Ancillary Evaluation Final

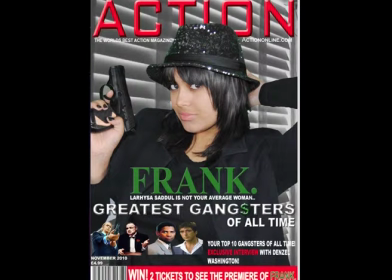[0:00]
Our ancillary text consisted of a magazine front cover and a poster to promote our teaser to our target market. Our magazine front cover was inspired by leading magazines such as Empire, Total Film, and Premiere magazines.
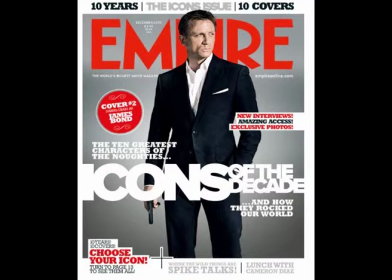[0:13]
However, our main inspiration came from Empire magazine, as we preferred the layout of it. The simplicity of the magazine caught our attention the most, so we decided to base our magazine around that inspiration.
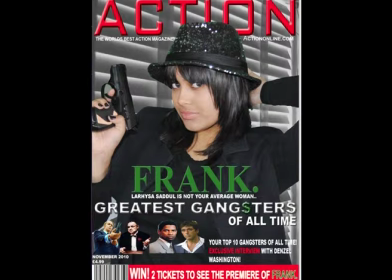[0:23]
Our magazine had to be relevant to our teaser trailer, which is why we put our main character, Larissa, on the front cover. We have used it to show a contrast between the female character within the classic gangster movie and the female actress within the modern day society,
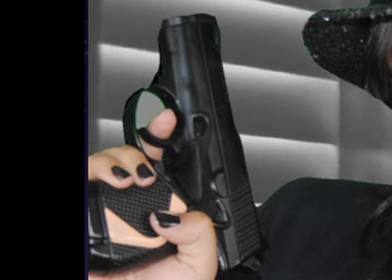[0:37]
as we wanted to emphasize the use of subverting conventions. The gun is a symbol from our teaser trailer, as we use it towards the ident of our product.
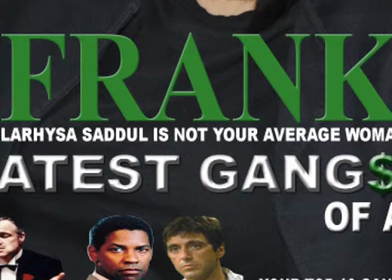[0:45]
The font used around the front cover and poster were fonts from Photoshop, as we wanted to make the magazine as realistic as possible.
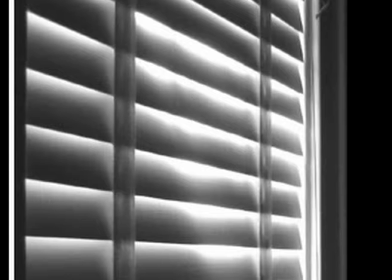[0:53]
The background of our poster was of Venetian blinds, which we used within our green screen to provide the background for the scenes in our teaser trailer.
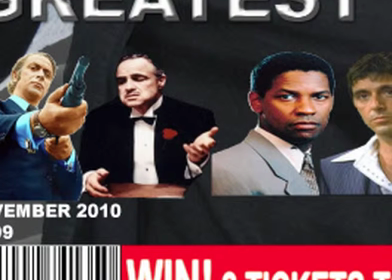[1:00]
To relate our magazine to our genre, we included previous classic gangsters, as we wanted to gain a theme which would attract our target market and a wider audience.
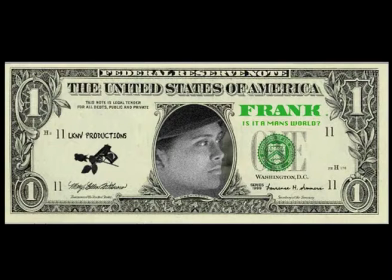[1:09]
Our poster was an inspiration from the currency used within the era of the 1940s, the US dollar. The US dollar became relevant to our teaser trailer due to the fact that we wanted to reflect the era in which gangsters were most popular. We had renovated the $1 bill, with the main focus of the dollar being once again our main character, Larissa, using the technology of Photoshop.
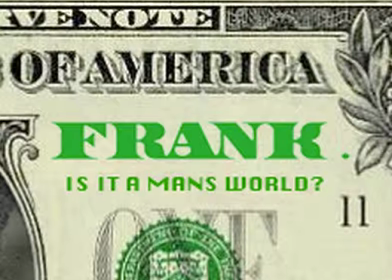[1:29]
We edited the dollar to make it appropriate and in accordance to our trailer. We gained the font from a copyright-free website called 101freefonts.com, which enabled us to search through all the fonts available in order to match the font to the original US dollar. Once we had done that, the green color on the bill had to be identified using Photoshop,
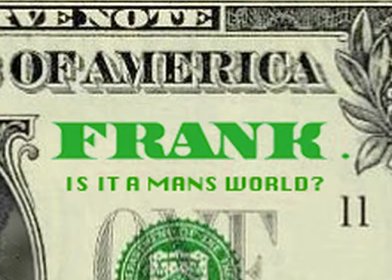[1:48]
as we needed to find a similar green in order to blend in with the original color schemes, as we wanted to make it as realistic as we possibly could.
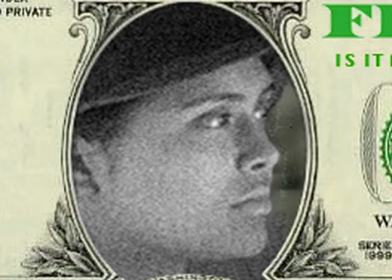[1:56]
The black and white effect on the character of Larissa was done to create a similarity of the era which we planned to base our teaser trailer around. We removed the original image of the president because we wanted to show the corruption within the era of the 1940s,
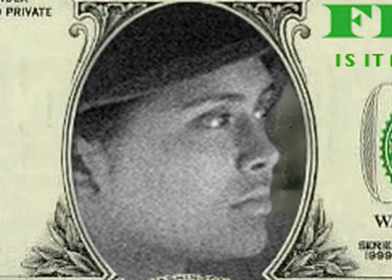[2:08]
which is why we had Frank as a main focus to show a Frank-oriented state. Our slogan for the trailer was, "Is it a man's world?"
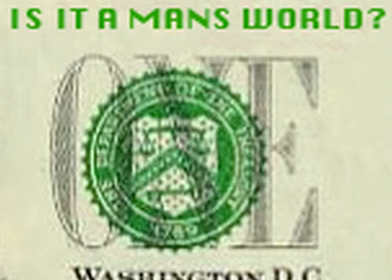[2:16]
We felt this would be effective under the title, as we used a similar color scheme for both fonts to avoid any particular flaws for our poster, which may stand out against what we wanted.
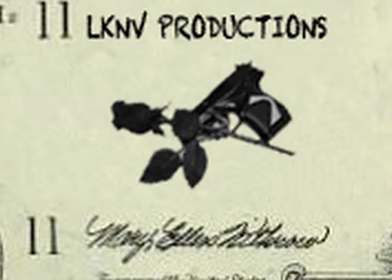[2:26]
The ident of our teaser trailer was included on the poster as it was the representation of our group. We felt the ident was necessary to be included because it was a symbol of our teaser trailer and relevant to what we wanted to portray.
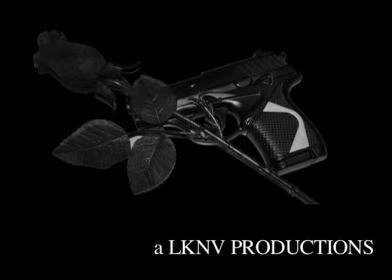[2:39]
We started our teaser with our production company name and our logo, so the audience could identify who created the production. We felt this was vital to the trailer, as we needed to gain awareness for our trailer to promote to audiences specified within our target market.
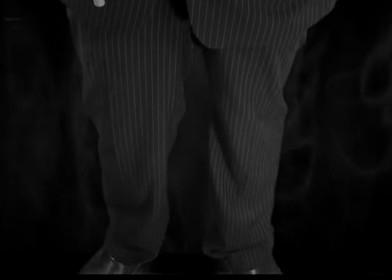[2:53]
We then move on to the first tilt of the trailer, where we use the background created from motion and input that onto our product to create a tense and eerie atmosphere.
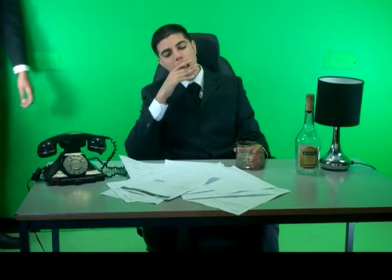[3:01]
Continuing on, we come to the most crucial scene in our trailer, as it depicts the era which we wanted to represent through mise-en-scène.
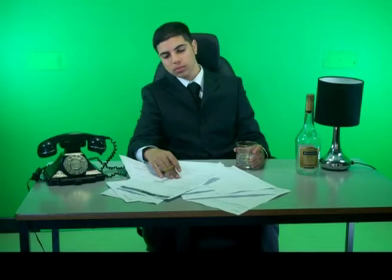[3:09]
Firstly, the background was filmed within the green room. The green room was used because the color was easy to eliminate, and as we had set our scene to be filmed in New York,
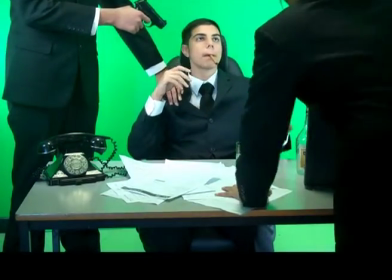[3:17]
we had to come up with appropriate alternatives using the resources we had.
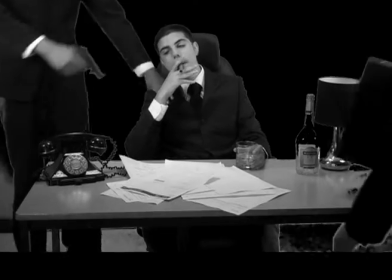[3:21]
By using the chroma key tool to remove the green, we also used the desaturation tool on Final Cut Pro to create the black and white effect of the office scene.
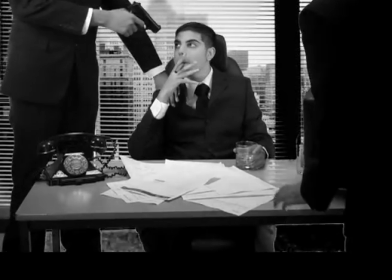[3:30]
After that, we had seen the black and white was in accordance to our trailer, we then inserted the New York office background to display a typical 1940s New York office.
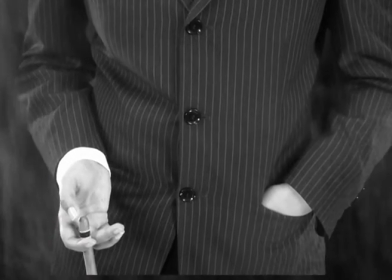[3:39]
Moving on, we included a second tilt shot of the body of Frank, which gradually becomes higher up the body.
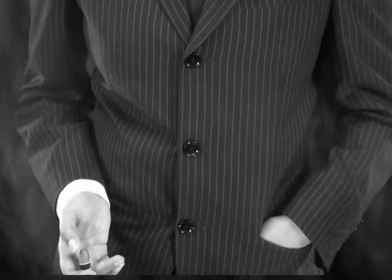[3:44]
We have added tilt shots to create suspense about the mystery of the character, as we have not yet revealed who our main character is, and want to keep the audience intrigued.
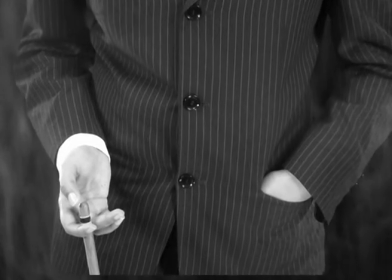[3:52]
We cut the tilt shots and add scenes in between, as we want to revert to flashbacks to include the audience in Frank's past and the lead up to her reign of the mob.
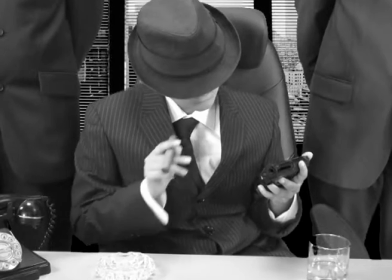[4:00]
The props that we included within our scenes were vital to the progression of the trailer,
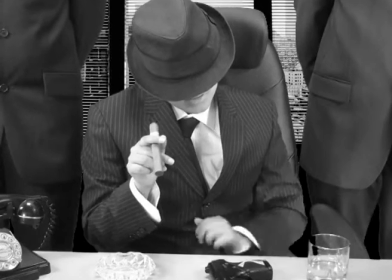[4:04]
because we had to match the props to the 1940s, and by using inspiration from previous classic gangster movies,
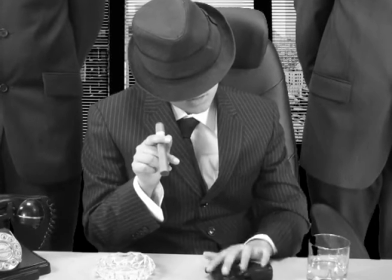[4:09]
we researched what props to use and how they can affect the scenes. In this office scene, we have a close-up shot of Frank, who has taken over the office.
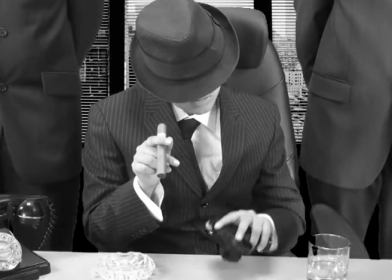[4:17]
The cigar in her hand and the whiskey glass on the table were traditional aspects of a gangster,
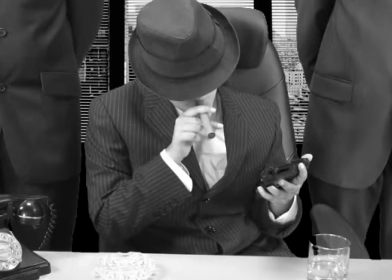[4:22]
as they are involved in corruption, and this is also backed up with the use of the gun within the scene. Using our research and planning, we looked at what would be typical within a New York office, which is where we found the 1940s style telephone. Costume was crucial to our scenes, as there needed to be a similarity to the costumes worn within that era, which is why we were all dressed with black suits.
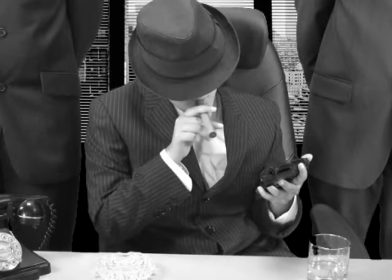[4:42]
However, to identify our main character Frank wore a pinstripe suit, emphasizing her role within the mob.
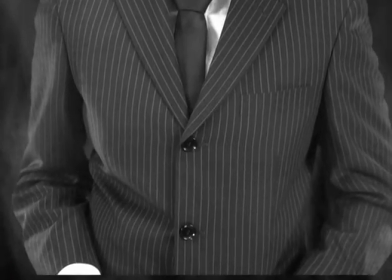[4:48]
The third tilt shot was to increase the suspense once again, as we led up to revealing who our main character was.
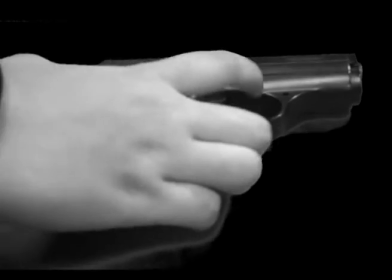[4:54]
To continue the flow of the trailer, we dedicated a scene to the gun,
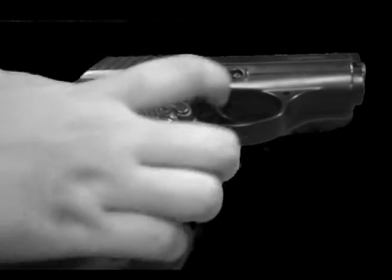[4:57]
which is the prop that signified Frank's corrupted views, and also the backlash of American gangsters within the country.
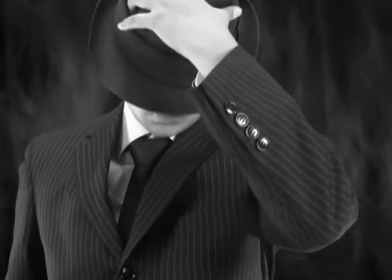[5:04]
The final tilt was the climax to our trailer, where we continued the tilt shot until it gradually reached Frank's face.
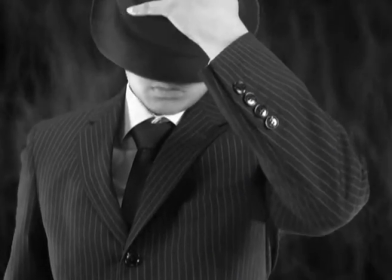[5:10]
This was vital to our trailer, as we subverted conventions within it, as normally a classic gangster movie involves a male leader.
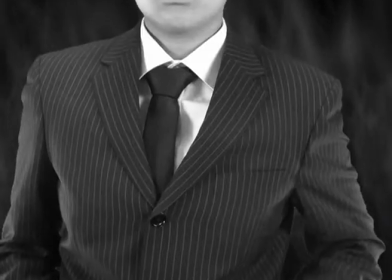[5:17]
However, we created a twist to show a female aspect on gangsters and how they would react to a similar situation, in which males are normally associated with.
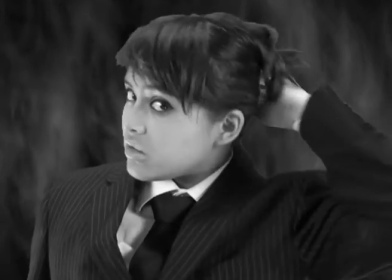[5:26]
Costume and makeup contributed to the revealing of Frank.
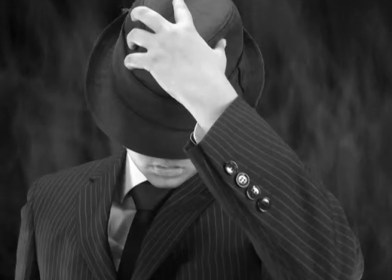[5:29]
As she took the hat off, we brought out a feminine side to the character, with makeup on her face and the whip of her long hair,
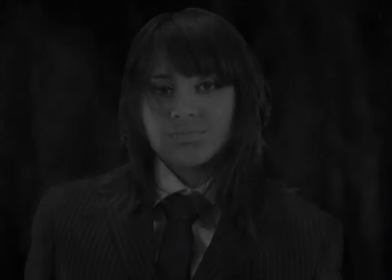[5:36]
to surprise the audience that the character is a woman and not their normal classic gangster.